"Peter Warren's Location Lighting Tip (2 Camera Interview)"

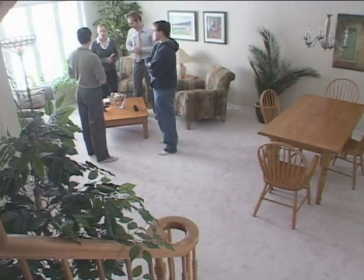1s
When you arrive on location for a two-camera interview, one of the most important things to look for is space.
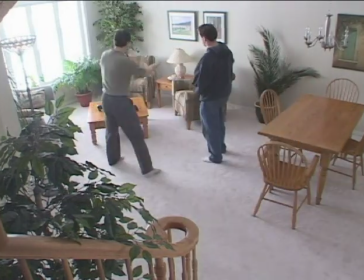6s
You really need a room that's about 20 feet long and 10 feet wide to accommodate both cameras and give a little bit of depth between the subject and the background.
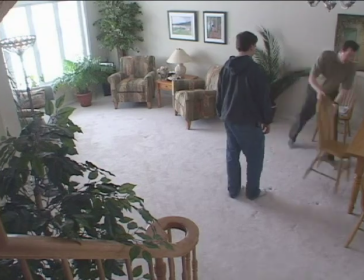18s
Don't be afraid to move the furniture around. We're going to use the big comfy chairs that are actually in the room, but I want to move them to the center of the room so we can get some separation between the subject and the background.
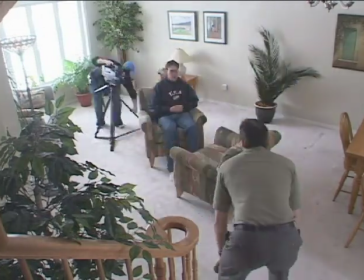30s
Before you touch a single light, what you want to do is set up the camera and have a look at the shot. Remember, you're dealing with two backgrounds.
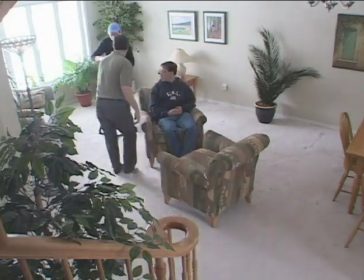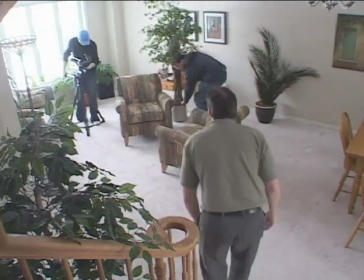45s
What I don't like is trees and plants growing out of people's heads. What I do like is tables and table lamps that I can work with in the background.
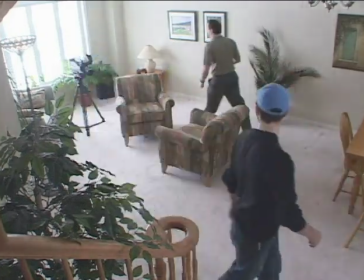52s
The tables I can place pictures or small objects that I can highlight with a background light. The trick is to have that separation between the background and the subject.
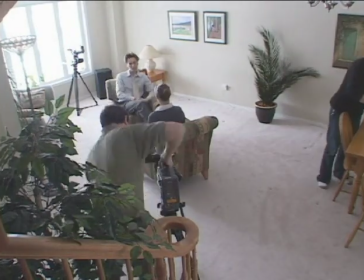62s
Once I roughed out the camera positions, I want to get the talent back in and have them sit in so I can do the precise framing, so I can see exactly what we're going to be dealing with in the backgrounds.
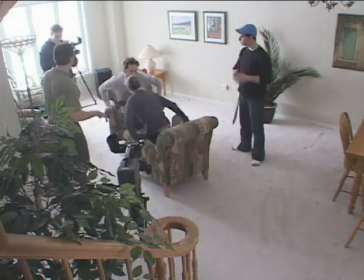72s
Once that's done, I have them leave the room so we can get started.
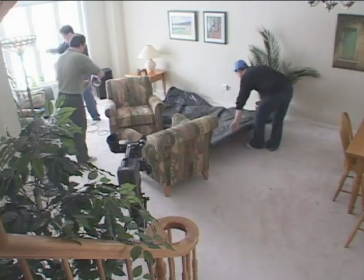77s
Now, as you can see, I have a huge window in this location, but since it's not playing into my shot, I've decided just to block it out.
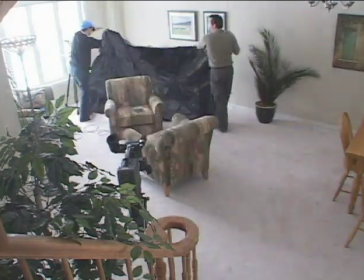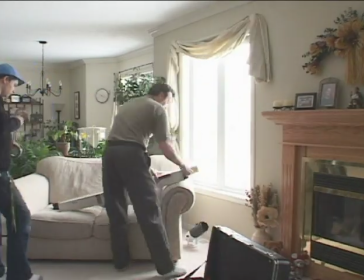89s
Erin, on the other hand, had a window over her shoulder, and that one is in the shot. Because I'm lighting with tungsten, I've got to use color correction on the window.
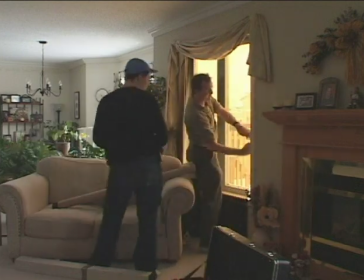97s
Now, this particular color correction has also 0.6 ND, which reduces it by 2 stops, as well as changing the color temperature to 3200 Kelvin.
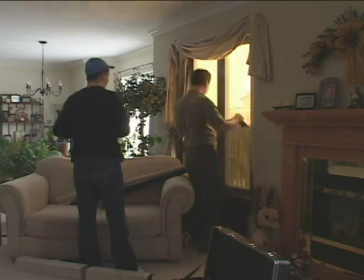106s
But if you want to see detail outside on a bright sunny day like today, you need to add additional ND.
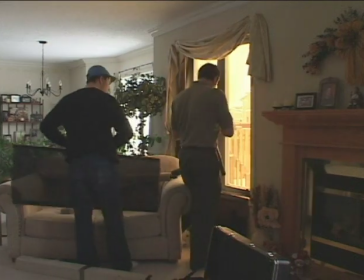112s
What I'm adding now is 0.9 ND, which will reduce it an additional 3 stops. That should be good enough to see what's going on outside.
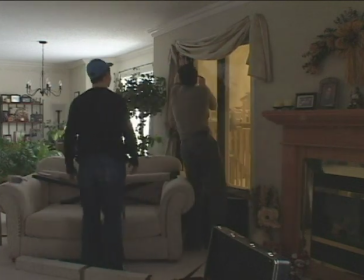119s
The good thing about this window is it's a fair distance behind Erin, and it has a Venetian blind, so you don't really have to fuss with it too much.
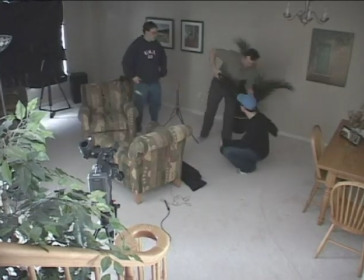127s
The windows are done. Now we can start lighting. As always, the first light we're going to start with is the key light.
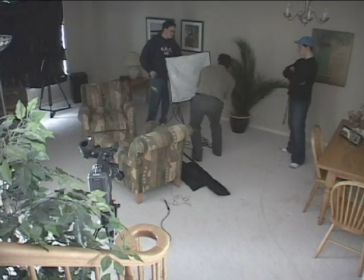133s
I'm going to use a REFA 66 with a 750 watt bulb. I'm going to position it directly in between Matt and Erin.
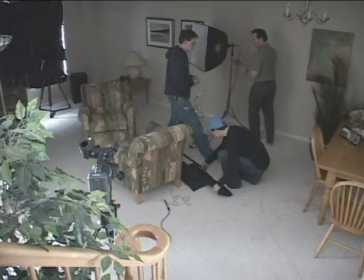140s
This maintains the inside key, and this particular part of the frame is not seen by either camera.
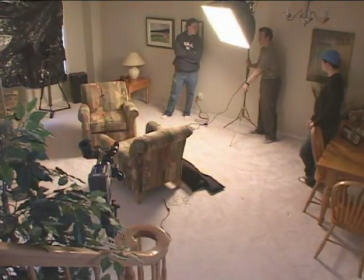146s
And because it's a large, soft source, it'll wrap around their faces nicely.
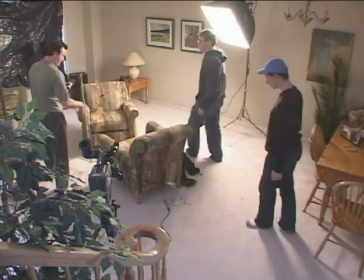152s
For the fill, I'm going to use a REFA 55 with a 500 watt bulb. Placed directly opposite the key, it's going to provide a nice key fill ratio.
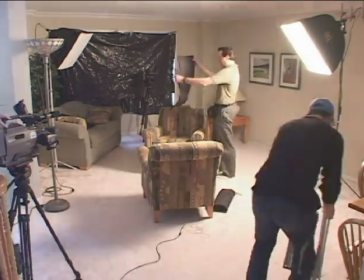164s
Because they're sharing the light, I can't use egg crates on the REFAs, but I do want to control the spill on the background.
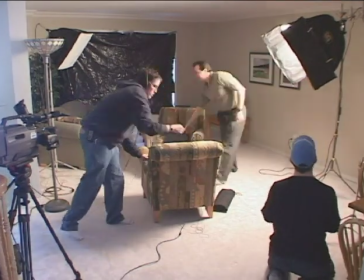169s
So if I apply a little black wrap on each side of the REFA, it'll reduce the amount of spill.
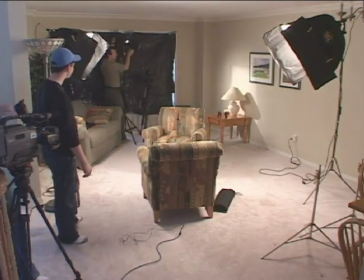176s
Since Erin had a window over her shoulder, I thought it might be kind of interesting to suggest a window beside Matt.
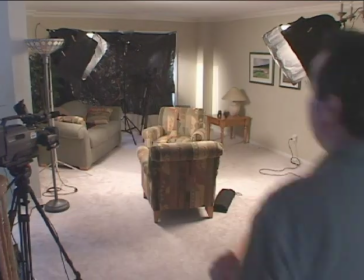182s
So I'm going to use a Leco with a Venetian blind gobo to give Matt the appearance of a window behind his shoulder.
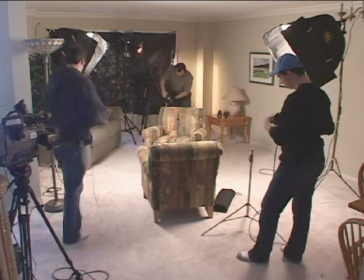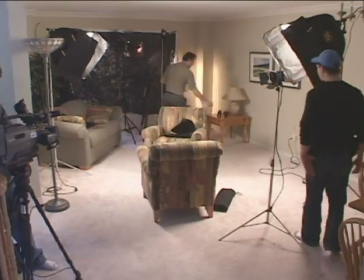197s
For their backlight, I'm going to use 250 watt Pro lights. It's pretty easy to find a place for them.
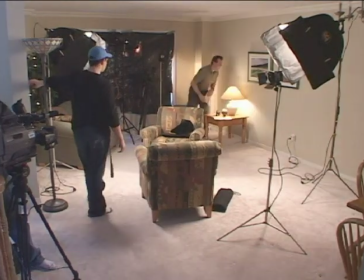203s
Just try not to let them spill onto your background.
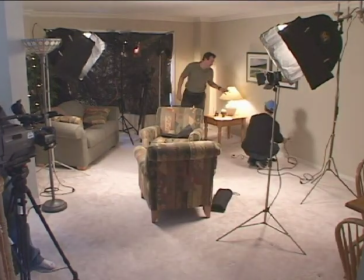208s
That pretty much completes our lighting setup for a two-camera interview. Take a look at the monitor, experiment with the light, try different things, play with the background and see what you like and what you don't like.
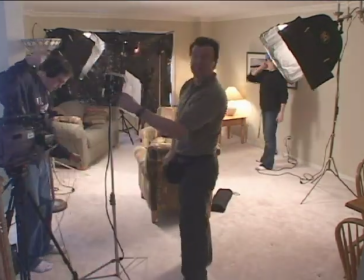216s
Have fun.